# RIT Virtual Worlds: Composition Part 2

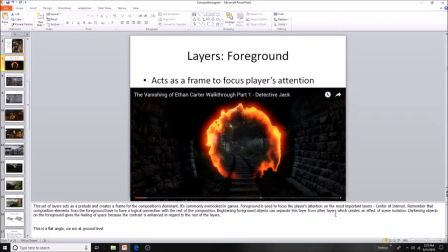0:00 Okay, welcome back to the composition lecture. This is the layers section. So there is a reading that talks about some of this, so make sure you do check out the reading. It's pretty practical and will help you with your assignment this week.
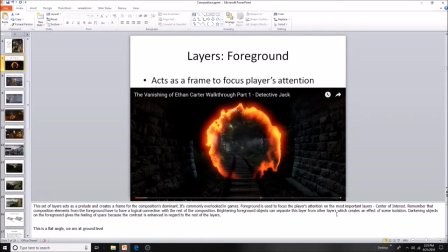0:15 Okay, so the first kind of layer that we're looking at is the foreground. So imagine if you're thinking about your scene, you want to divide the space into what's happening in the front of it, the middle of it, and the back of it, right?
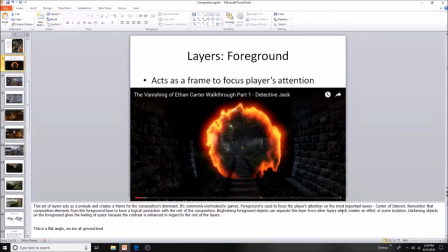0:31 And that's how one way you can kind of think of structuring how things should look, or what things you can use to guide the player experience.
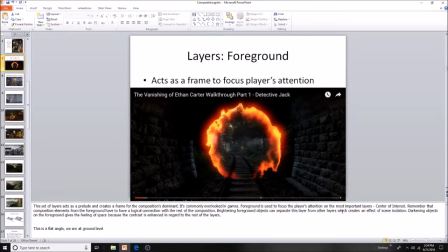0:43 So the foreground can be used to frame the player's experience, and this can be quite dramatic. So this is one of the it's the opening part of The Vanishing of Ethan Carter, where you walk through a tunnel and it's pitch black and you hear this voiceover narration.
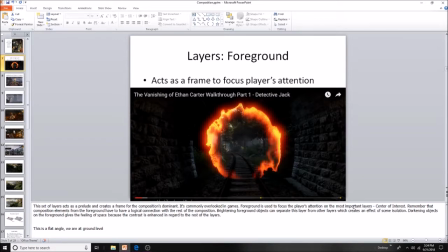1:02 When you get to the end, you get this very dramatic sort of portal opening up that you then cross through into the game proper, right? And where you can walk around. So you are actually locked into this tunnel, and then when they're ready to have you start the game, you see this portal.
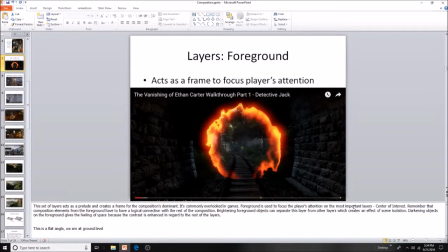1:22 So this gives this kind of dramatic effect, right? You're from a dark enclosed space, suddenly the world opens up to you, right? So that is impact drama, very effective for making people know that,
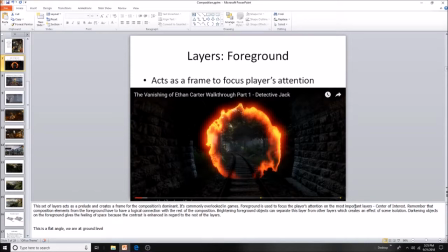1:37 okay, we're not in Kansas anymore, and this is the story, and it adds some tension. So really good to use. Now you can use it in less sort of in your face ways, just within the landscape, right?
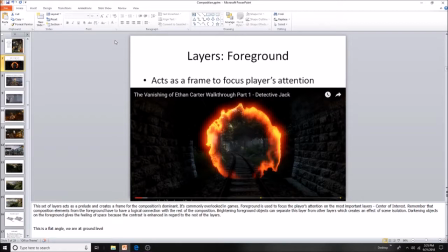1:53 So having sections of wall or shrubbery that the player can't see around until they turn a corner. And then what they see can be framed by, say, trees, an opening through the trees, or rocks, something like that.
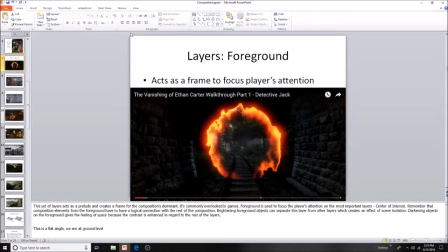2:07 So those are all tricks that you can use to make the environment seem more interesting. So use that foreground to help frame a scene as players walk into it.
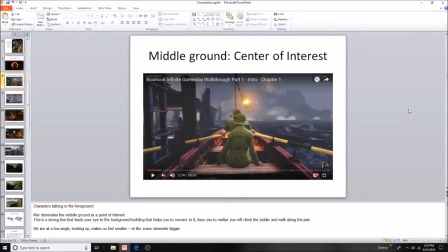2:21 Now our middle ground is our center of interest, right? So in this shot from BioShock Infinite, we're looking at, and this is basically a cutscene, and we're looking at these two characters who are rowing, and you can't really see it, but there's a lighthouse in front of them.
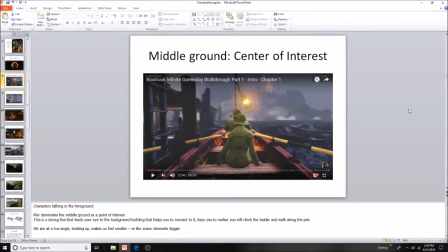2:40 But to the left is a pier, right, with a ladder going up. So just from this shot, right, there's nothing in our foreground blocking or framing our view,
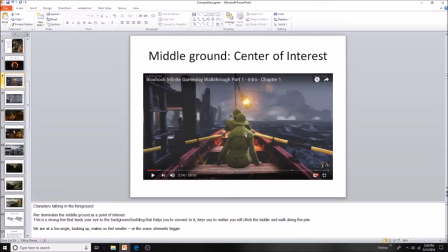2:52 but in the middle ground we have the center of interest. This is where your sort of main thing that the player is going to interact with, or the important thing. It's where you want to take them, or you want to focus them. But we've also got some interesting things going on here. So we have our characters who are talking.
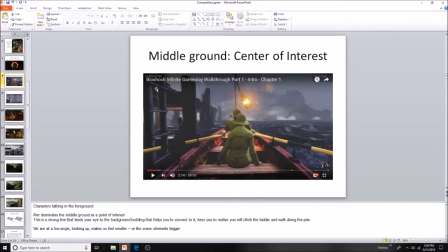3:11 We have this very strong vertical line here, and then we have this horizontal line of the dock, right? So basically it's leading our eye back, right? And this is perspective, but the dock is helping.
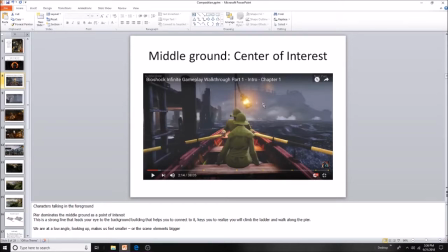3:30 They're using that dock to help guide us, because we're ultimately going to go back here. So, but you also know right away, here's this vertical, here's my ladder, and then this is leading my eye that way.
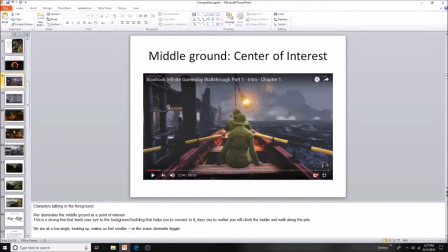3:42 So you can pretty much infer that that's where you're going to go. So here you are setting the player up for understanding how to go through this environment.
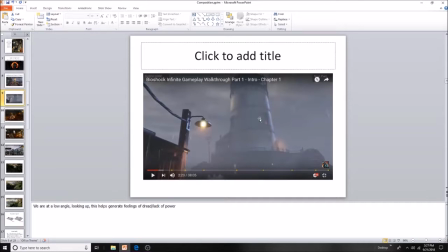3:54 So now when you're on the dock, you get this enormous lighthouse, and you eventually have to go into the lighthouse, right?